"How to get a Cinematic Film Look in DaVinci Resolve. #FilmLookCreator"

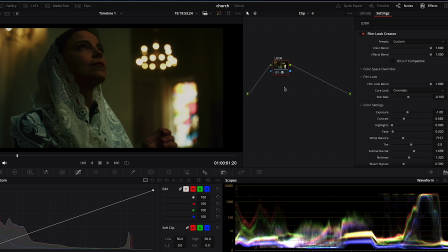(4:07)
To separate the subject from the background, that will bring us to our second node,
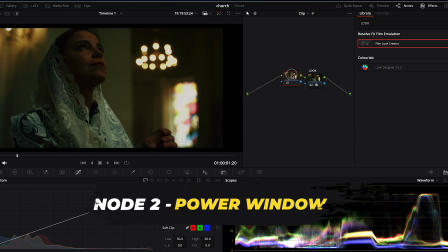(4:12)
which we will just create a power window around our subject.
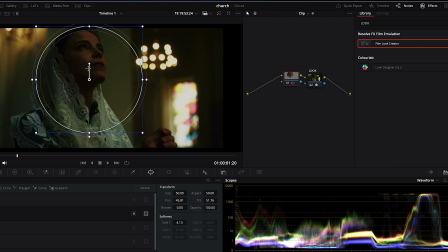(4:20)
So increase this. Let's feather it up. And increase it some more.
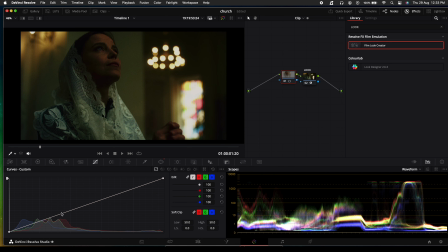(4:32)
More feathering. Then go to our curves and just pull up the curves.
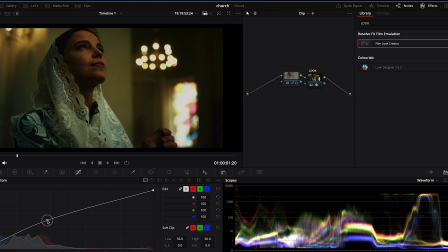(4:43)
Yes. So with just 2 nodes, this is what we've been able to create with just 2 nodes. I mean, before now, I don't know how you're going to do this. the look creator is really keeping up. For the contrast, we'll just reduce the contrast some more to bring more light into the shadows.
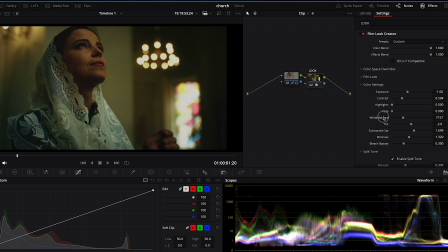(5:03)
And maybe the fade will raise that up a little bit. This will lift up the shadow areas. And tint, we'll just want to introduce this cyan look into the shadows.
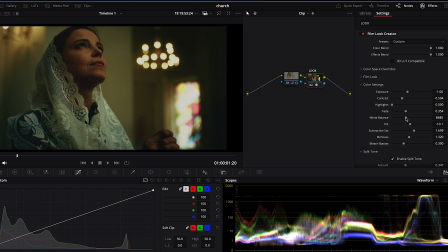(5:21)
And maybe the white balance, I think that's fine. I will just add some saturation to the image to make it pop more, because I'm looking at the colors from the stained glass,
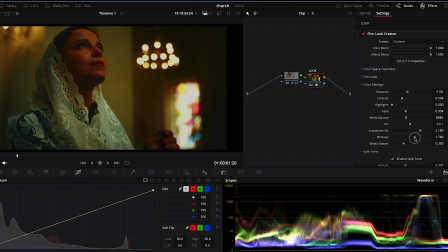(5:39)
and remember we have just one more node to go, so I wouldn't want to use that maybe for a power window that we can put on the glass. So I will just try to balance for the skin and the glass. Don't be afraid to push it all the way and dial it all back so that you can clearly see the effect.
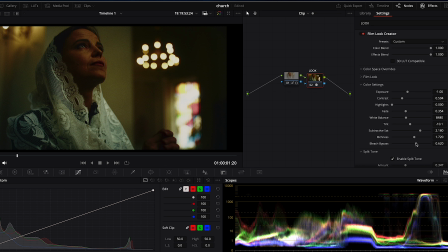(5:57)
Now, color grading is like a gentle touch, just like how you treat a lady. Yes, a little bit of pull here, a little bit of push there.
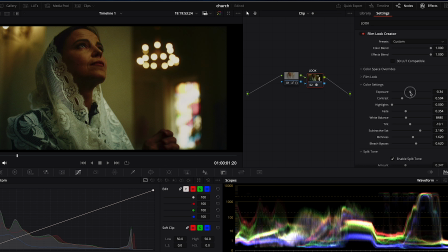(6:05)
For that little change will alter the overall look of your image. Okay, let's go back to color grading. Again, this is just a creative experiment. So it's not to say we don't need other tools.
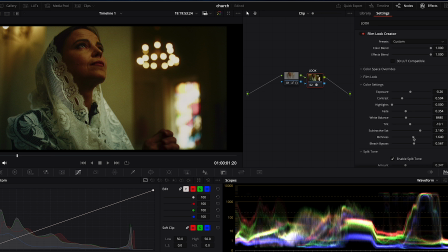(6:20)
It's just a creative experiment to see how powerful this film look creator really is. And that will bring us to our third node, which I would either go for, should I go for sharpening or should I go for noise reduction?
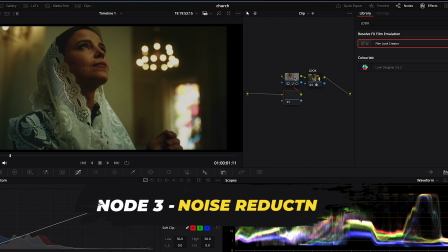(6:36)
I think I will go for noise reduction because I just want to keep this image clean as possible.
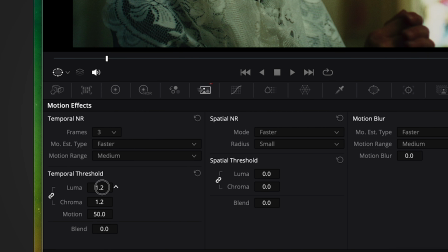(6:46)
And for this last node, we'll be using the Ultra Noise Reduction, the new AI feature in Davinci 19. It's amazing.